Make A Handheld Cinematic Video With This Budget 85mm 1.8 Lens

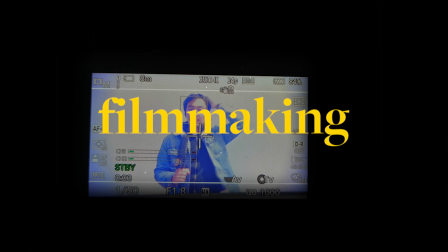0s
Alright, mic check 1, 2, 3, mic check 1, 2, 3, take 1, how to make a cinematic video with this budget 85mm lens, take 1, action. Hi, my name is Justin. I'm a photographer, YouTube filmmaker, and a full-time dad. I was out one afternoon with my family in one of the busiest shopping streets here in Vienna,
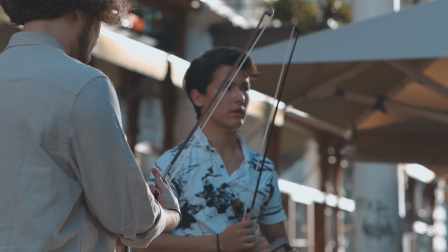25s
and we just happened to chance upon a group of very talented musicians performing on the street. I didn't have any other lens with me that day, and I sure as hell didn't bring a gimbal, but I knew I had to be able to capture the passion that I was feeling from their performance. The only idea I had was that I needed to capture the musicians, their instruments, and their movements as best as I could.
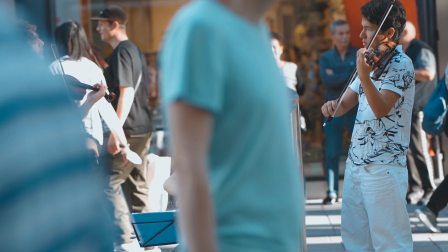This is the Viltrox 85mm f1.8 Mark 1 lens and I've had this for two years already and I use it mainly for street photography and portraiture.
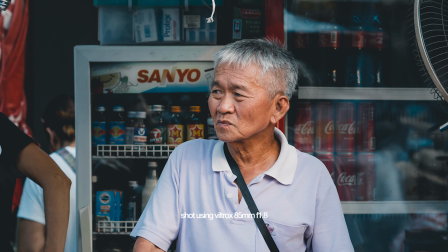73s
It's sharp, it's got very good autofocus and the compression that you get from a telephoto lens like this and
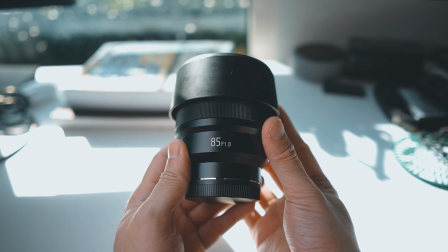78s
that f1.8 aperture really makes for some beautiful photos and creamy bokeh. I honestly think that this is one of the best if not the best value lens that you can get for your Sony full-frame cameras. However, I haven't used this much for video work because it doesn't have image stabilization, which means that shooting with it, especially at a focal length like 85mm, means that the image that you can get with it, even with the smallest and slightest of movements, can be very shaky.
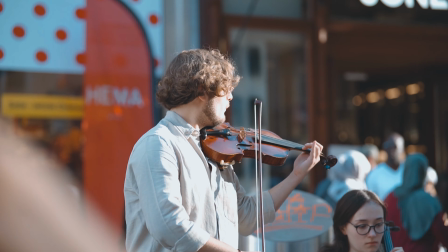So I set my camera to shoot at 120 frames per second and set my shutter speed to 1 over 250th of a second to make sure that I was following the 180 degree rule.
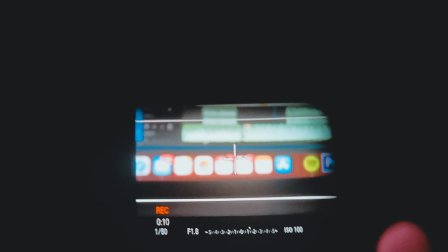127s
And I did that for two main reasons. The first being because I knew I was going to be editing this on a 24 frames per second timeline to achieve a cinematic look. I knew that using a video shot at a higher shutter speed such as 1 over 250th of a second will make my videos look jagged, jarring,
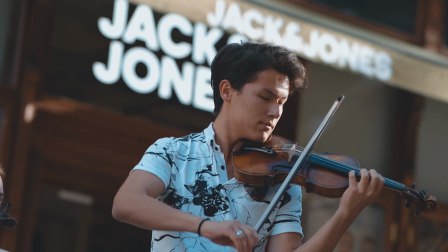144s
and maybe even exaggerate the movements a little bit more. Which was kind of the look that I wanted to have for my video. And the next one being because I knew that if I wanted to later in post, I could slow it down for some really,
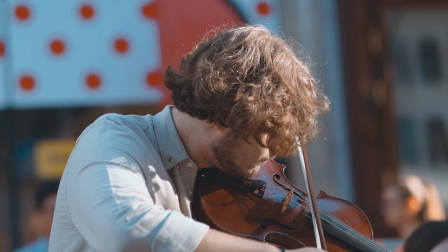158s
really smooth slow motion footages which I did end up doing eventually.
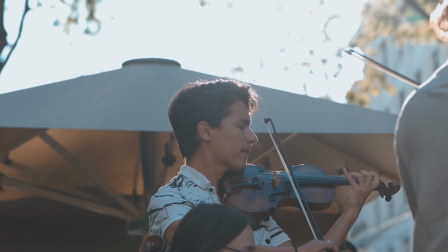For most of the shots, I was at a stationary position keeping in mind the limitations of shooting at such a long focal length.
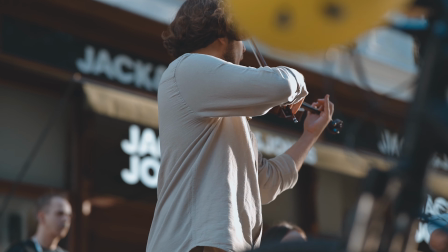178s
So I did my best to do some very slow panning very basic swivels and held the camera as steady as I could.
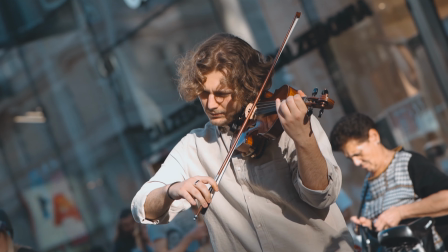187s
I took a couple of creative shots by slowly turning the camera whilst following the movement
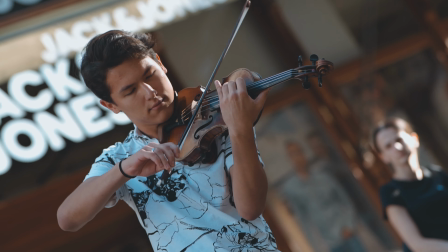194s
trying to capture every swish and flick of the musicians because I wanted to be able to create an even more intense feeling. Now take all of that and partner it with the compression and the wide aperture that you get with a Viltrox 85mm f1.8 and you'll get something like this.